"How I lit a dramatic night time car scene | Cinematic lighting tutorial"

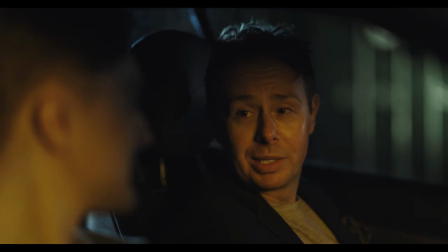0s
Hey folks, Steve Ramsden here with DIY Movie Making and this week I'm going to show you how to easily and cheaply light a dramatic nighttime scene set in a parked car,
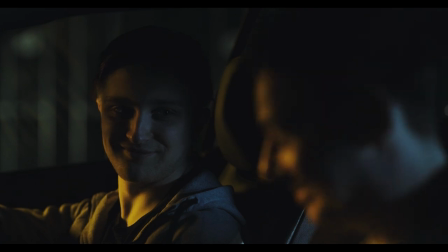9s
just like you've seen in Hollywood films.
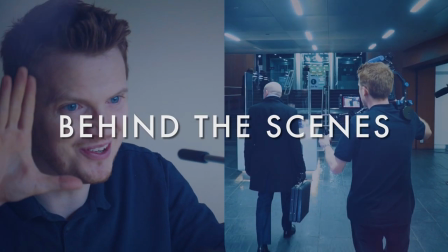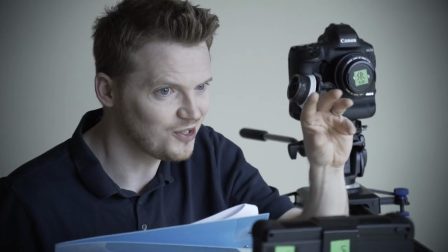17s
So one of the requests I've been getting the most recently is to share some more in-depth filmmaking tutorials,
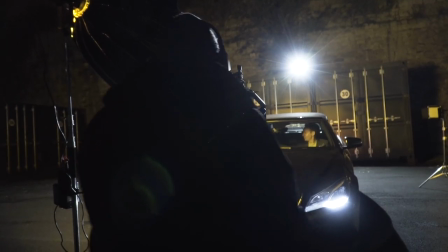23s
and so I thought I'd kick off with a look at this fun little lighting design which I recently used for one of my short film projects which I was director and DP on.
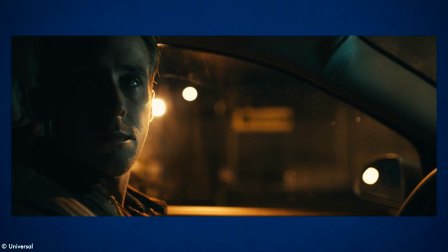32s
Now, how you light your scene will depend on what genre your film is, but this was a short thriller set in a city,
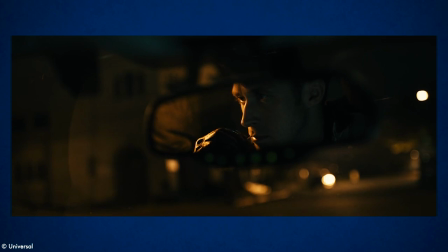38s
and so we were attempting to get a similar gritty urban feel to what you can see with Ryan Gosling in Drive,
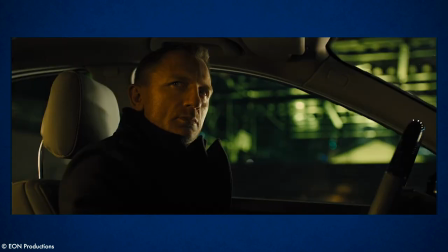43s
and there's also a similar looking scene with Daniel Craig in Skyfall, so if you want to try something similar on a budget, then stick around.
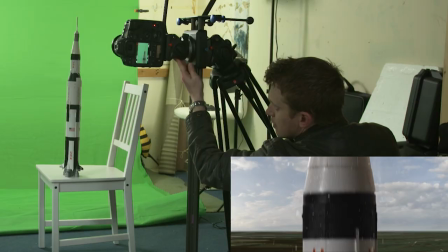51s
I'm always looking for new ways to do a lot with a little to really add some production value to my film projects, and if you want to see lots more fun DIY movie making tips and tricks,
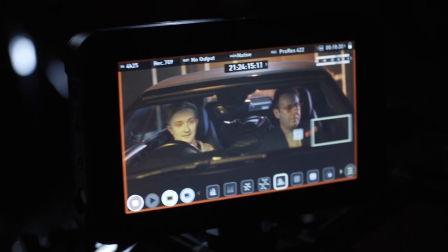59s
then of course hit that subscribe button. So in my film we have a scene with two actors played by Matthew on the left and Phil on the right.
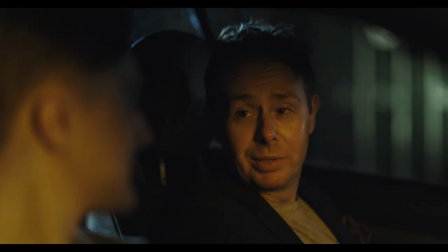68s
It's a short dialogue scene where they secretly meet in the car and discuss something shady, so it seemed like a good excuse to create a fun moody lighting design.
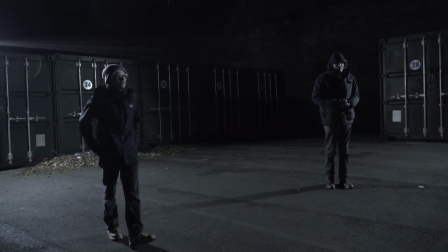76s
We filmed this in a private location which was a yard filled with storage containers and this was great as it gave us
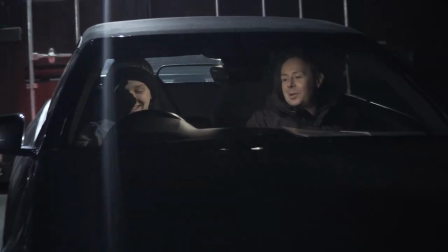83s
a lot of space around the parked car but still added some nice metal texture visible in the background from every angle.
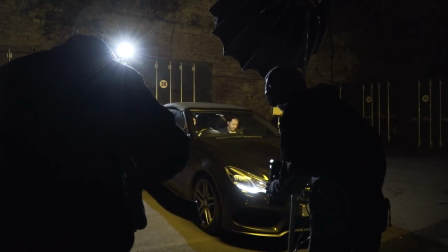89s
This location did however mean that we had no mains electricity sockets, so we shot the entire scene with battery-operated lights and luckily finished before we ran out of power.
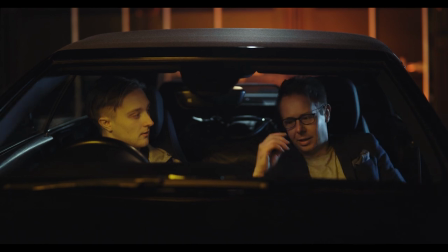98s
We filmed the scene in just three setups.
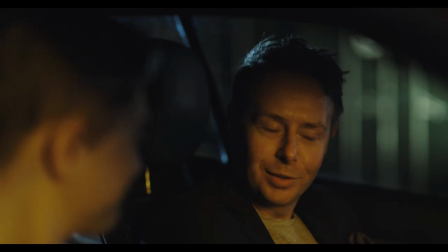101s
There's a master shot from the front of the car showing both characters, a shot of Phil from over Matthew's shoulder, and then a shot of Matthew from over Phil's shoulder.
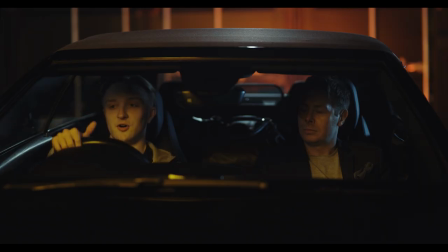109s
We shot each setup one at a time, which meant we could light each one individually.
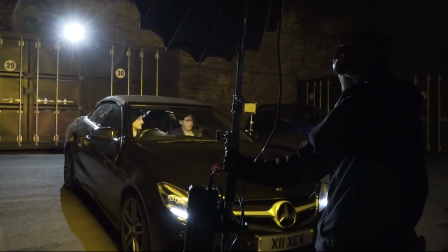114s
So let's break down the lighting, and nobody is sponsoring this video, but I will add links in the description to what we were using for this shoot.
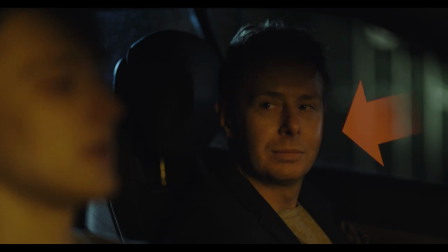121s
First, for our key light, meaning our main light on the actors, I wanted to try and create a soft orangey glow to look like a sodium streetlight,
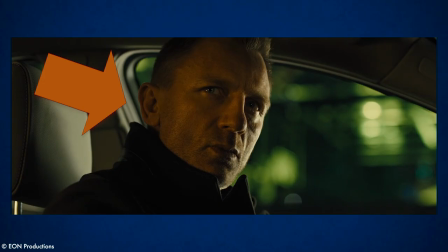129s
and you can see this used quite a lot in films set in urban environments.
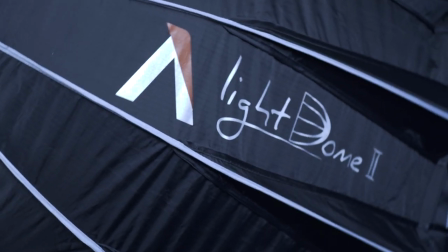133s
For this, I used my Aputure C300D Mark II light with the Light Dome II attachment, and clamped several orange gels inside it to create the correct colour.
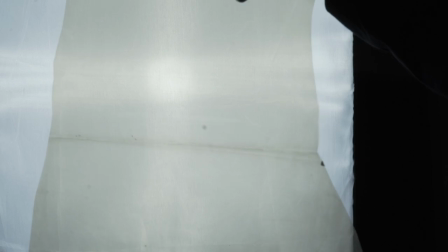142s
If you can find some CTO gel, meaning colour temperature orange,
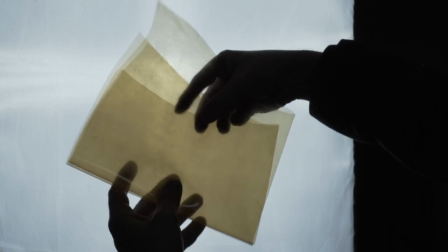146s
this will be a good start, but you will probably need quite a few sheets of it to create a deeper orange.
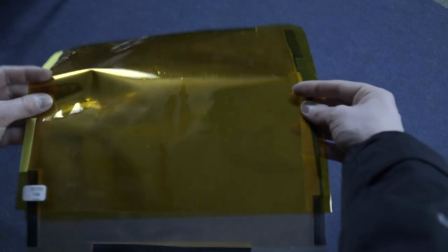151s
In the end I combined some CTO with a few sheets of another gel called Deep Amber and
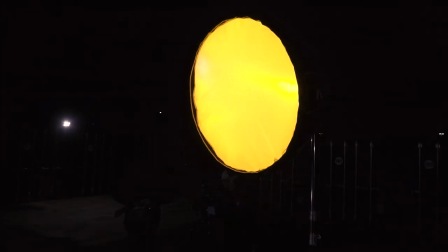157s
when held up to the light source it really kicked in lots of warm orange and looked pretty good.
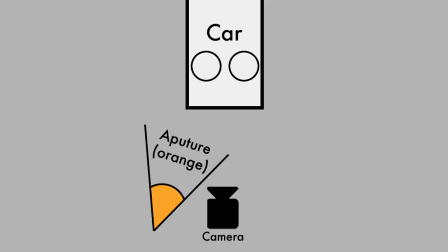161s
We set up the aperture light on a c-stand with a sandbag and placed it off to the left side of the camera and you'll see later on there was a good reason for putting it there.
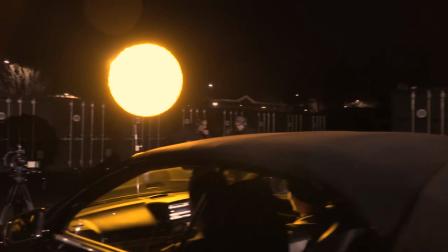170s
Now you might be saying I don't have a fancy aperture light, what can I use that is more basic or cheap? cheap,
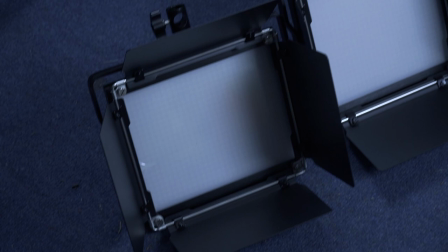175s
and if you are just starting out with lighting you can do a lot worse than buying a set of three LED light panels,
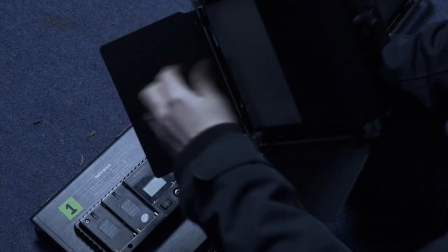181s
like this kit which I got from Niwa. I've found if you have an LED panel with some barn doors on it,
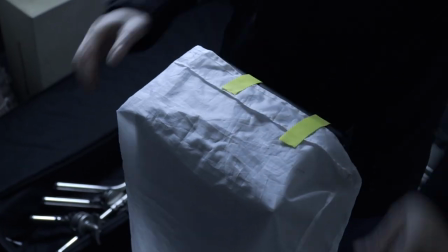187s
if you want to create something similar to the light dome you can make a pretty good cheap softbox by just adding something as some diffusion over the front.
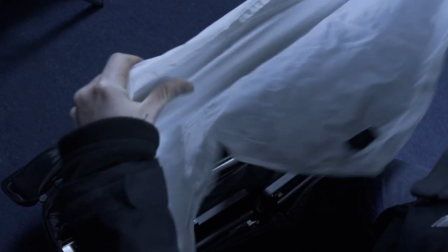195s
I got this diffusion sheet from another lighting kit, but if you need to make your own you could try things such as tracing paper,
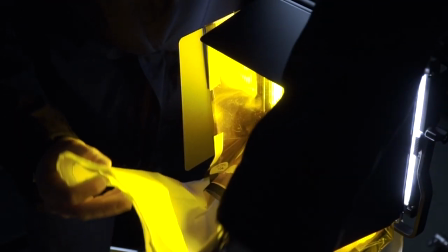201s
a frosted shower curtain or even a thin pillowcase. Just put your coloured orange gels inside first and you should get a pretty similar look to what I did,
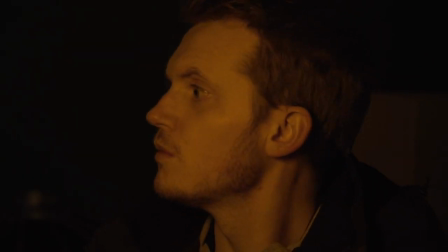210s
although you'll probably have to get the light much closer as it will likely be dimmer.
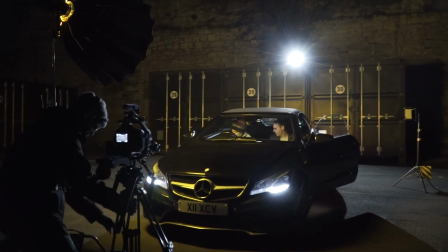215s
Next I added a few other lights into the scene and do you remember that set of LED panel lights?
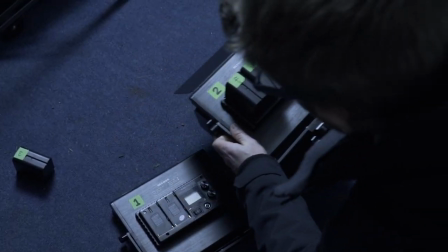220s
Well that is literally all we used for the rest of our lighting here and that's why I think having a set of three is so useful whatever level you are at.
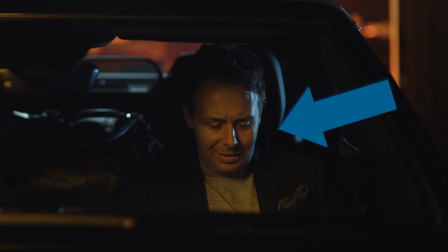229s
The main other light to think about is a backlight, and I will often make the backlight a different colour temperature to my key light to create some colour contrast.
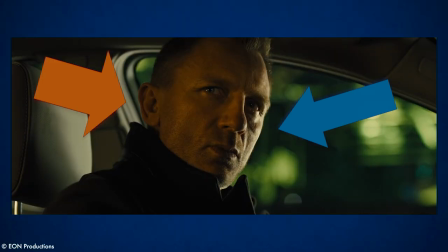238s
This way you have a warm light on the face and a cooler backlight around the hair or the edge of the face.